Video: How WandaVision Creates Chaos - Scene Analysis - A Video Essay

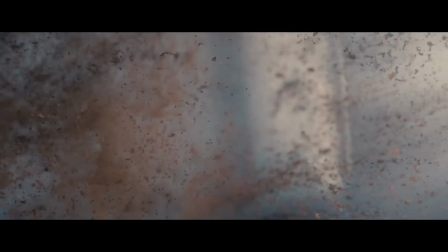[0:01]
2019 saw Marvel release the highest-grossing film of all time, Endgame.
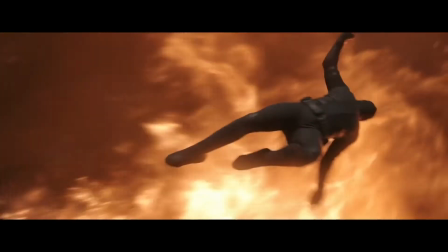[0:07]
The incredible finale to a decade-long saga spanning multiple films, actors, directors, characters, countries and planets.
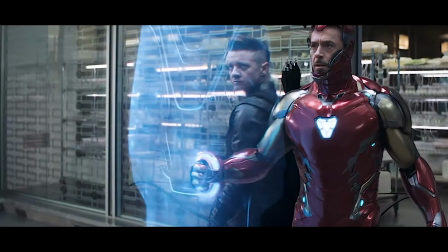[0:15]
The Marvel train was at full speed and nothing could stop it. If you had bought your ticket, you had better fasten your seatbelt because Phase 4 was right around the corner.
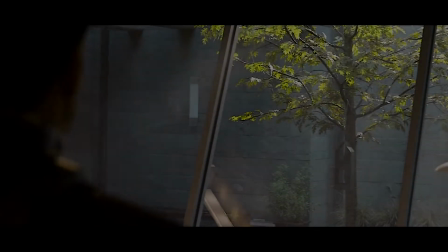[0:27]
But then, we got nothing.
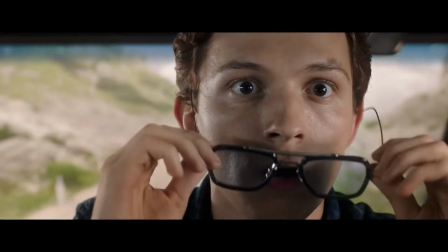[0:34]
563 days. That's how long it had been since Marvel Studios had released anything.
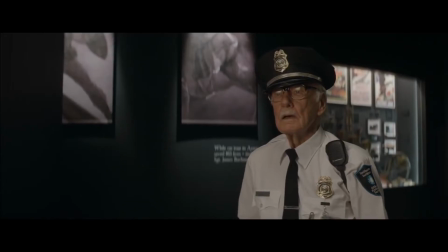[0:39]
With 2009 being the only outlier, Marvel's record saw them release a movie every year since 2008.
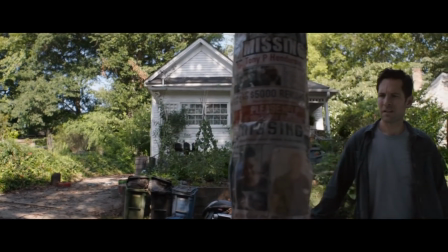[0:46]
The train had well and truly slowed down to a stop. The Did they still have that Marvel magic in their repertoire?
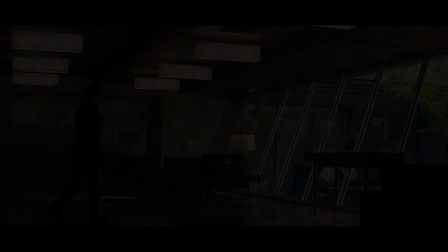[0:56]
Today I'm going to be taking a look at Wondavision.
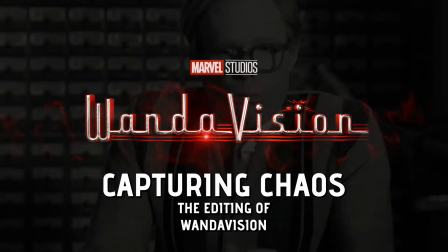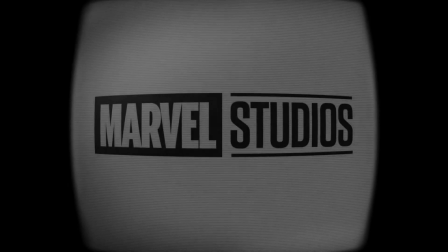[1:05]
Now full disclosure, the full season hasn't finished yet,
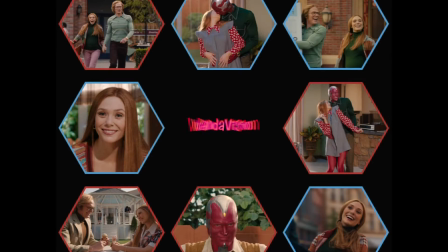[1:08]
episode 4 only came out last Friday but I'm making this video now because I think I have the answer to the question.
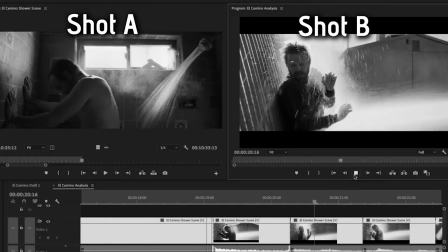[1:15]
If you've watched the channel before you'll know that I like to take a deep look into the editing and filmmaking of particular scenes and this video is no different.
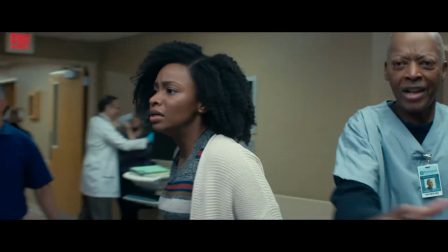[1:23]
I'm going to be taking a closer look at episode 4's incredible opener, a truly brilliant scene that left me stunned. The scene opens with a very deliberate aura of stillness. Before we see anything at all we hear echoes of old dialogue and old memories from our protagonist.
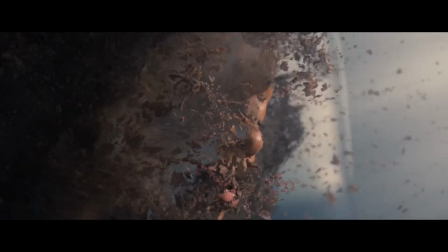[1:40]
Then we slowly fade in from black to our first shot, a tight close-up of Monica Rambeau who is being undusted, brought back from the blip.
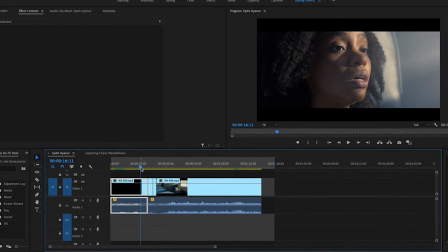[1:50]
The camera remains stationary until Monika gasps her first breath back in the world. Notice how the camera only starts to move back here. As she comes alive, so does the camera.
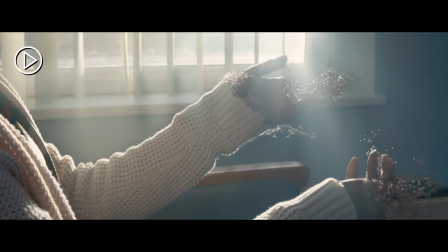[2:02]
And it's very much a blissful awakening. The camera seems to float ethereally while Eden-like sun rays shine in through the blinds.
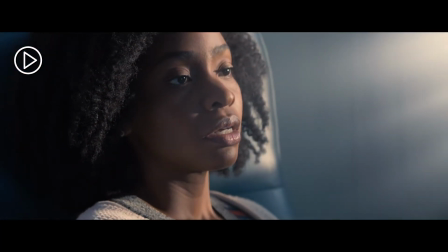[2:10]
Every choice here was designed to make us feel like we've woken up from a nice wholesome sleep.
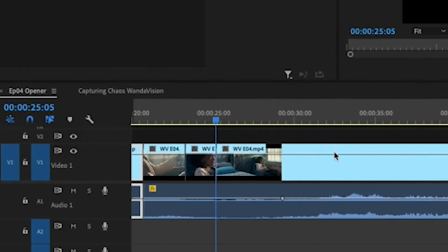[2:14]
But then we cut to only our fourth shot of the scene and things start to change I won't
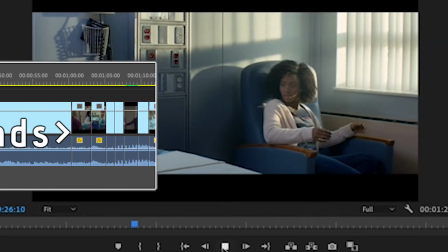[2:20]
play the whole shot through just now But we don't cut from this point for another 36 seconds.
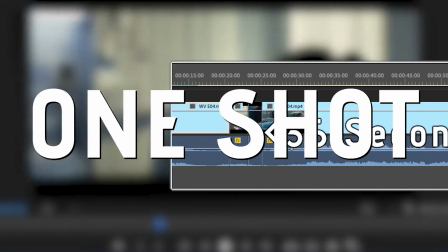[2:25]
This is known as a one-shot or a long take
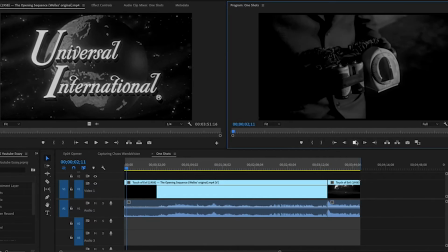[2:30]
One-shots have many applications and some great examples include Touch of Evil's tension rising opening as a bomb is planted in a car boot
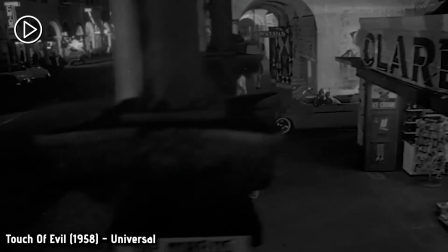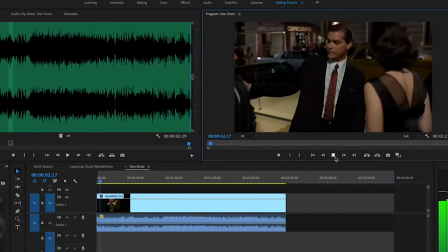[2:46]
or Henry Hill's entrance into a local club showing us the character's power and status in Goodfellas.
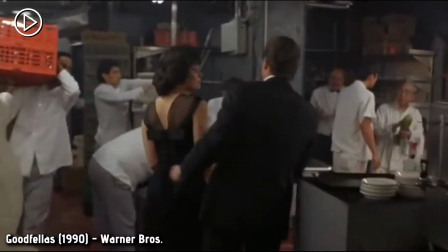[2:51] How are you doing, Gino? How are you? How are you? Good. How you doing?
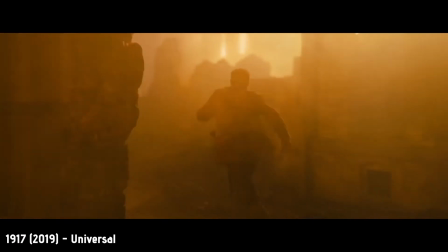[2:57]
They are often used to establish environments, characters and scenarios in more engaging ways,
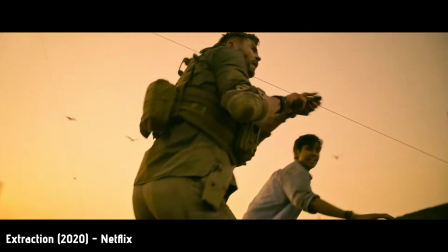[3:03]
though sadly more often than not now they are used as impressive gimmicks. But director Matt Shachman chooses to use one here for the right reasons.
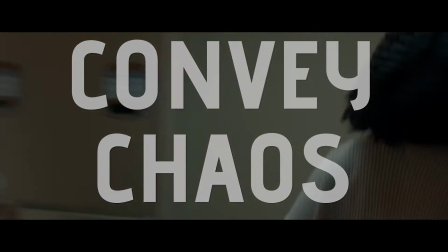[3:11]
It isn't merely a neat trick, it's used to convey chaos. You have to remember, it's likely that everyone watching knows what is happening.
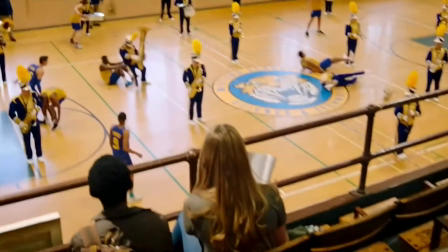[3:21]
We all know that everyone is being snapped back, so how do you give that audience an insight into the hysteria that the characters are experiencing for the first time?
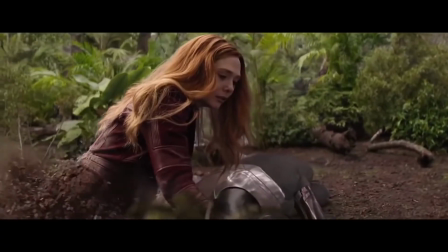[3:30]
We often attribute quick successive cuts to mean confusion and we do see some of that later,
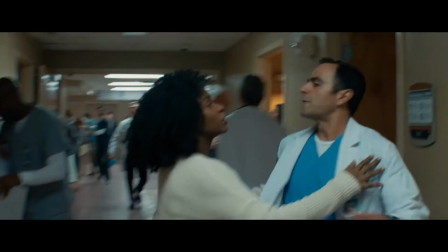[3:35]
but instead of overloading the audience right away with the editing, we don't cut, we just see.
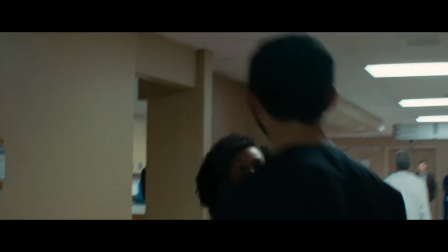[3:42]
Our calm floating camera though has intensified to a shaky handheld jolt, leaving everything we see stretched and blurred.
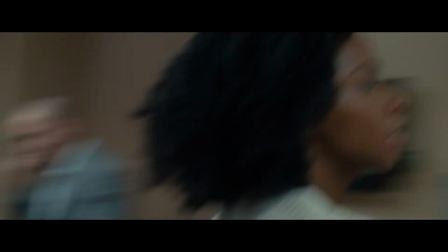[3:50]
The sound design amplifies as we move through the hall, a parade of shouts, screams, gurneys, footsteps,
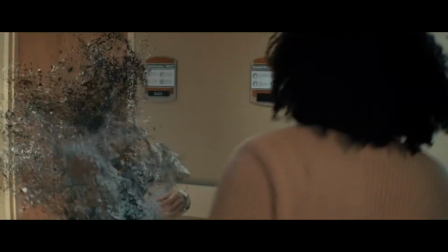[3:56]
and clever blocking allows us to see everything around Monica, the camera starting from behind with passing hospital staff allowing us to swing back in front.
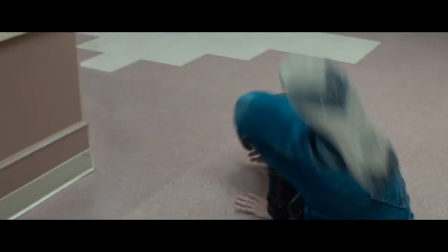[4:04]
She reaches the desk and smashes into someone getting knocked over in the process, a likely point to cut, but we still don't.
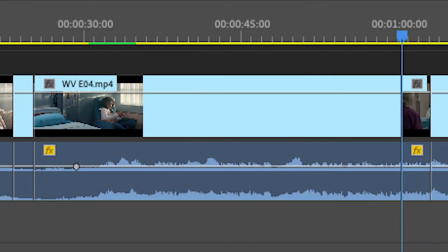[4:11]
We are only one minute into this episode, seriously only one minute,
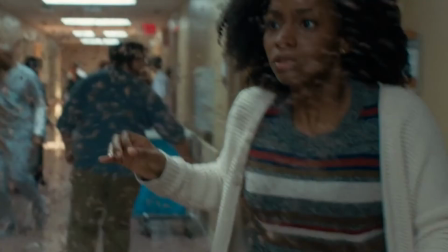[4:16]
and we already have a perfect view into the chaos, panic and confusion of this moment.
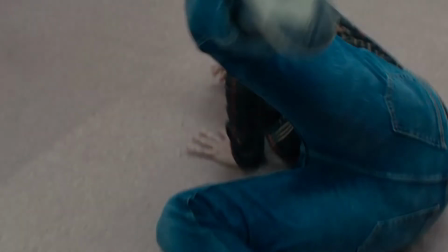[4:21]
But while the one shot was so effective in portraying this for the audience, we now need to see how this is affecting our protagonist.
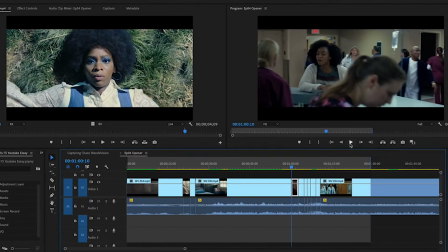[4:30]
The sound design that had been rising is zoned out and replaced with a piercing tone and Monica's heartbeat.
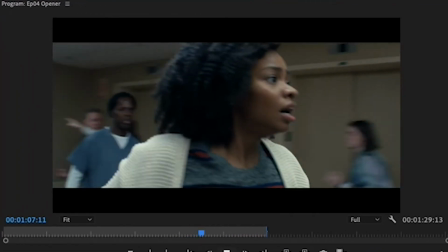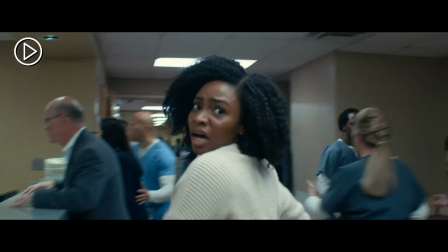[4:45]
We're no longer in the hospital, we're now in Monica's head and instead of following Monica the camera starts a series of arc shots.
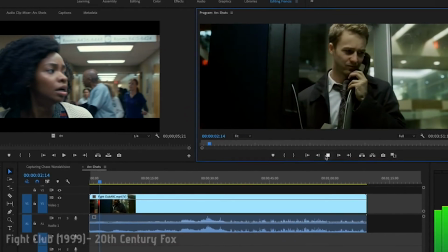[4:53]
Arc shots are often used to show a character's surrounding environment. As the name suggests the camera moves in an arc or circle around the subject.
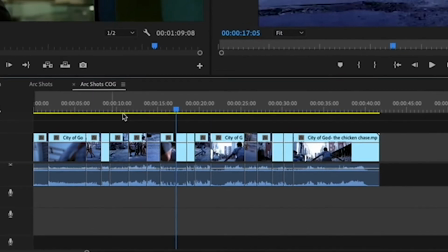[5:02]
It's often used for conversations but perhaps most famously used in City of God to show Rocket in the middle of a gang-police stand-off.
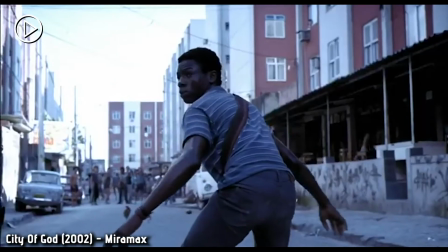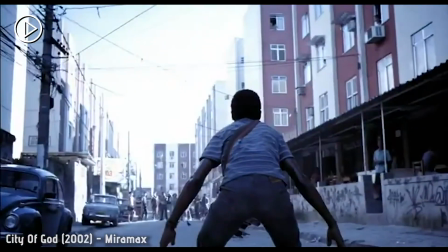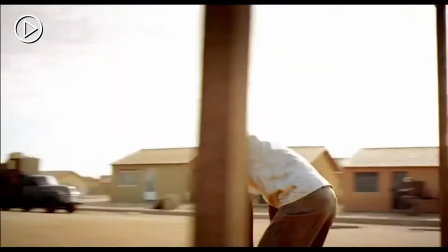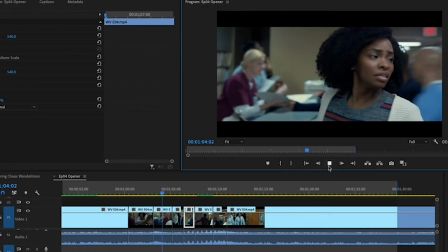[5:29]
Here the arc shot is cut into three times, jolting the viewer from the scene.
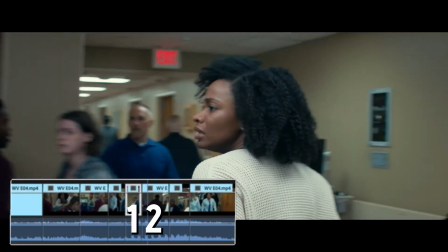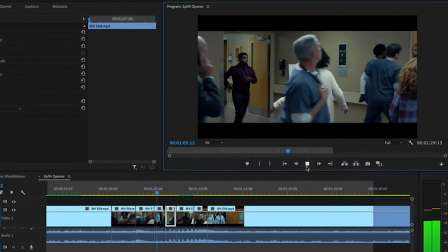[5:39]
They aren't cut neatly either. Each time we leave Monaco in one point of the circle and come back at another.
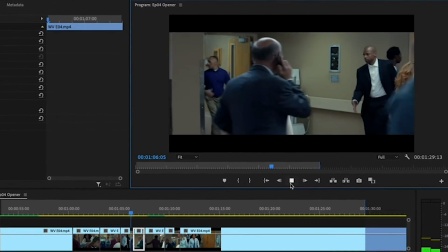[5:44]
This perfectly portrays the character's headspace, her mind is racing from thought to thought and this is matched with the cutting.
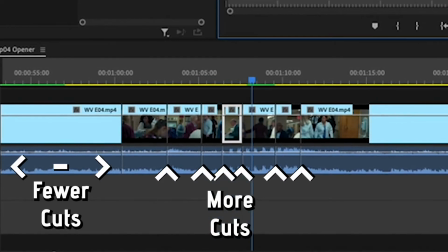[5:52]
I mentioned before that quick successive cuts are often used to portray confusion and this is exactly what was happening here.
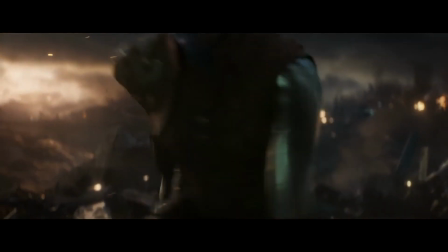[6:00]
So have Marvel been able to recapture that momentum after the forced hiatus? I think the answer is a clear yes.
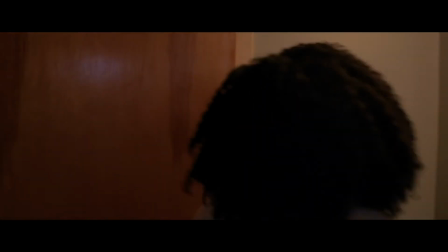[6:07]
I know this is just one scene, but every tool is used here to put the audience in this world, and every choice is meticulously made.
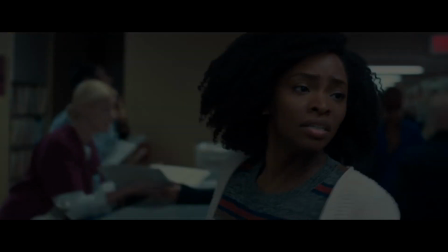[6:16]
We feel the hysteria of the blip first hand. 563 days.
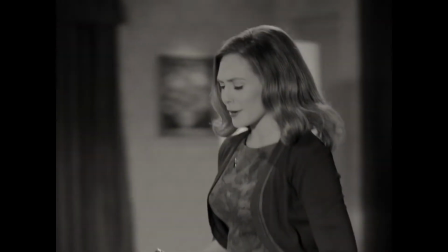[6:22]
Now, I know this is the fourth episode of the season, but this is the first time we come out of Wanda's reality and into the MCU reality we all know,
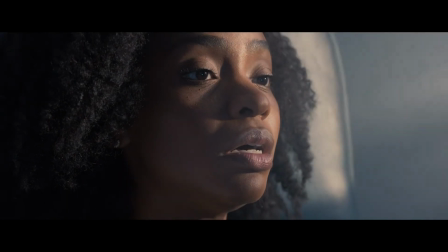[6:31]
and as we awaken blissfully from that long slumber, slightly dazed and confused, we are plunged right back into the heart of this world.
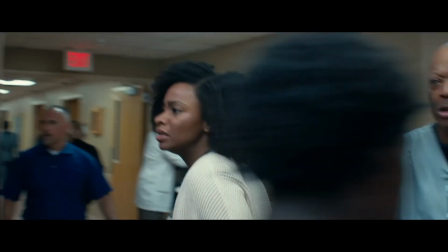[6:39]
The Marvel train is well and truly back on track, and phase 4 is on the way.
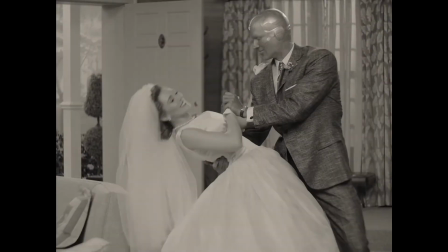[6:47]
Thank you so much for watching. I know it's been a little while since I last released a video, but WandaVision has really inspired me,
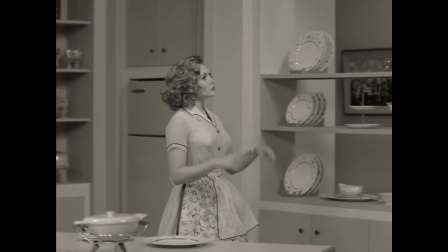[6:54]
especially recently with episode 4, so I felt like I had to make a little video on it. I hope you enjoyed it.
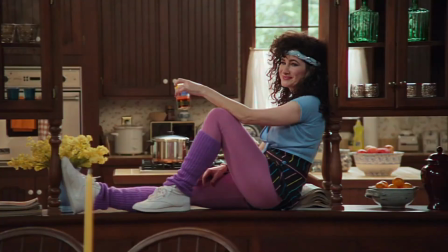[7:00]
If you did, please like and subscribe and share and all those things if you fancy it.
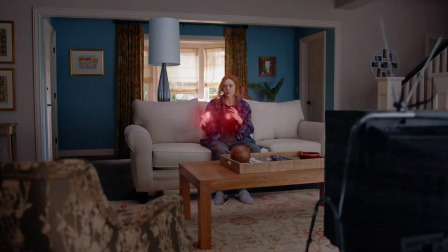[7:05]
But also yeah just leave a comment what do you reckon is going to happen for the rest of WandaVision because we've got it all still to come.
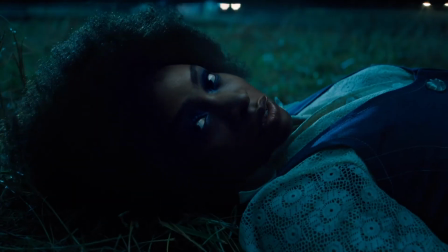[7:11]
Thanks for watching, cheers!